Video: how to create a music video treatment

Find out if it is allowed to shoot in those locations and what are the limitations. find out if you need to pay for those locations and discuss it with the producer which in most cases will be the artist himself find out how easy it will be to get to those locations and stuff
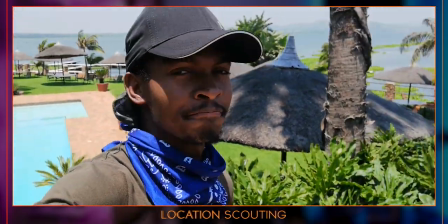[4:18]
of that nature the best thing to do is location scouting physically go there if you can and see what it looks like the lighting at different times of the day and stuff like that Anyways, if you are enjoying this video, please consider to like and subscribe to my YouTube channel. I have a lot of content just like this, which is coming up on this channel. Moving on to number four is wardrobe. What should the artist put on?
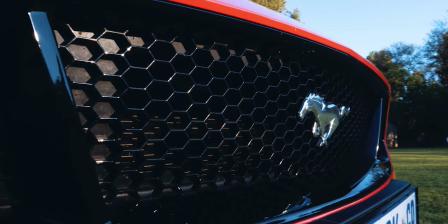[4:44]
What colors do you think will match the look of the video and blend nicely with the locations? Don't let the artist come up with a random wardrobe. Tell them what they should look for and I don't go lightly on this one. For example, I did a video which I said to be in the past.
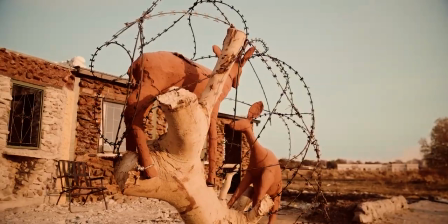[5:03]
Like I said, I wanted it to look vintage so the artists couldn't find vintage clothes on the market.
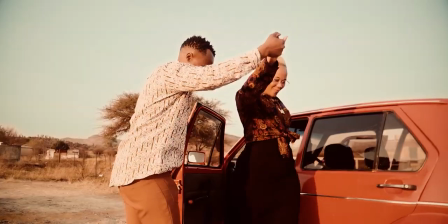[5:10]
Guess what? I told them, look for a tailor to make you vintage outfits. It added more to a video and the look I was going for.
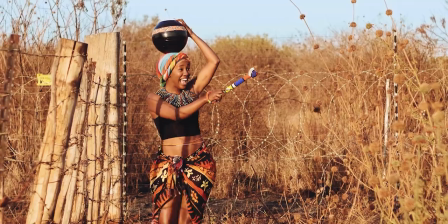[5:18]
Another example is this video that I said to be in the village.
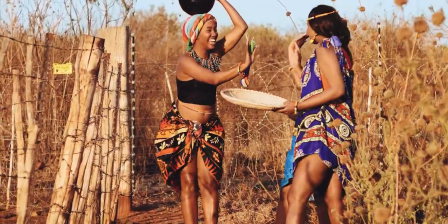[5:22]
The village girls had to dress in this costume specifically to match the theme of the environment.
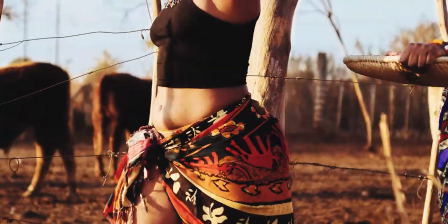[5:28]
I had to go myself personally and choose the outfits for them.
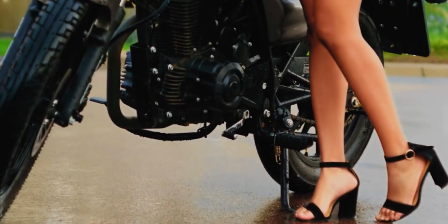[5:32]
Try to come up with outfits that will suit the locations and the vibe of the song or outfits that match to create a theme.
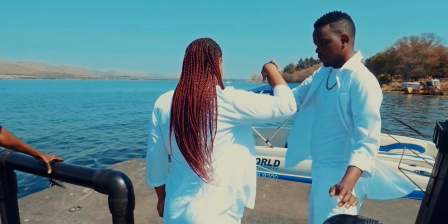[5:41]
Last example is this video. I made sure that it's only white in different locations but the same song so that it has some sort of a theme. All right, moving on to number five on the list is props. props are movable
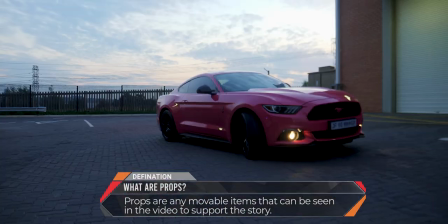[5:55]
items that can be seen in the video to support the story it can be
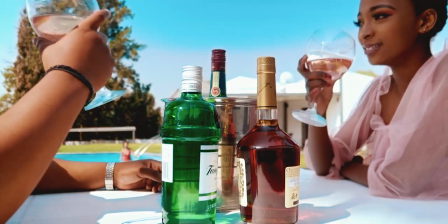[6:00]
a car a motorbike wine glass a yatch etc and you need to write them clearly in your video treatment so that you know exactly
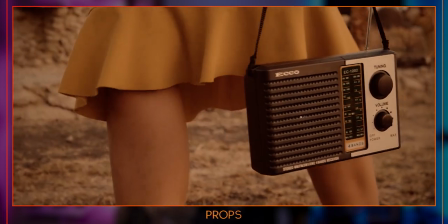[6:11]
what you are going to work with in this video you can see the lady is carrying an old radio that
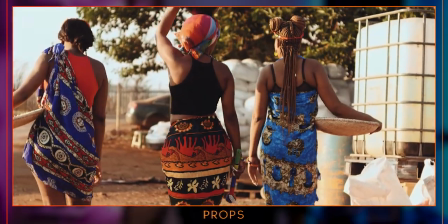[6:18]
is a prop in this one you can see the ladies are carrying traditional plates This one is carrying a traditional port.
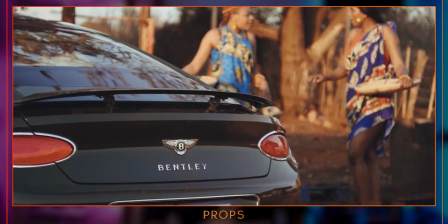[6:25]
You can see the car coming to stop for them and all these are props.
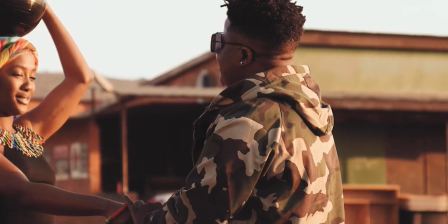[6:31]
You can see from these examples how wardrobe and props work hand in hand.
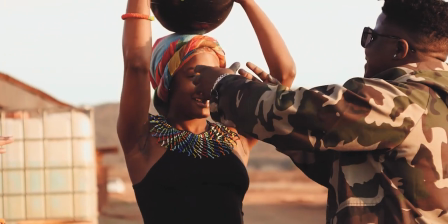[6:35]
It just really adds value to the story that you are trying to tell. So be specific on the props. Check them out before shooting. If they change, make sure you update your treatment. Try to find something that will work in advance. Just a reminder this is one of many topics in the course that I have done called how to shoot cinematic
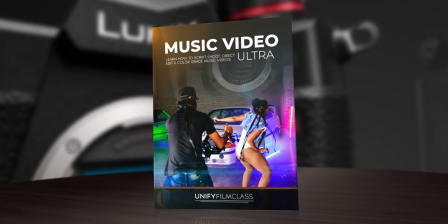[6:56]
music videos so if you think you still want to learn more please do check out the course the link is in the description below.
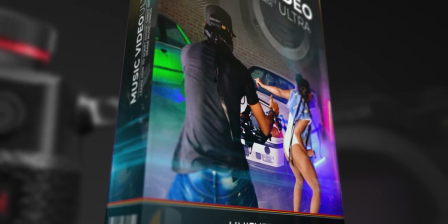[7:03]
In the course I go through pretty much everything. Next up on the list is extras. These are extra people that may be needed to make the scene look authentic.
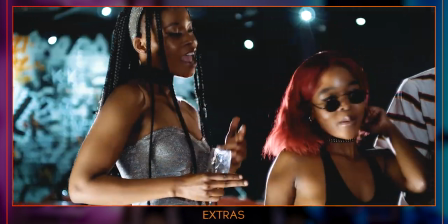[7:13]
For example in this video you can see all these people dancing, chilling.
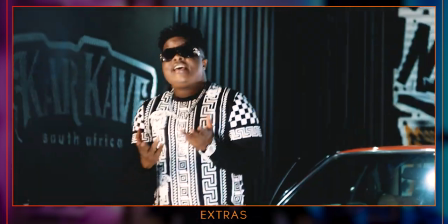[7:18]
Already you can tell this is a party. But all these people are simply extras. The song is focused on him with this girl at the party.
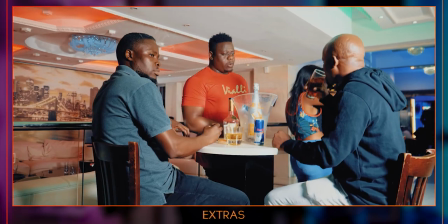[7:27]
Another example is in this video. All these people are just extras to make the scene look authentic.
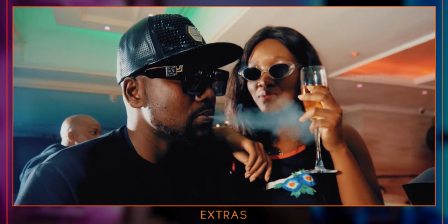[7:34]
So in your treatment, state an estimate of extra people you may need.
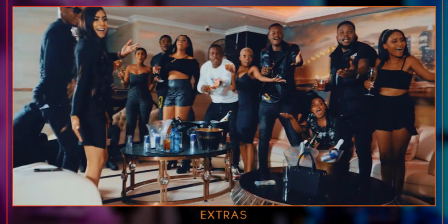[7:39]
What will they be putting on and what will they be doing?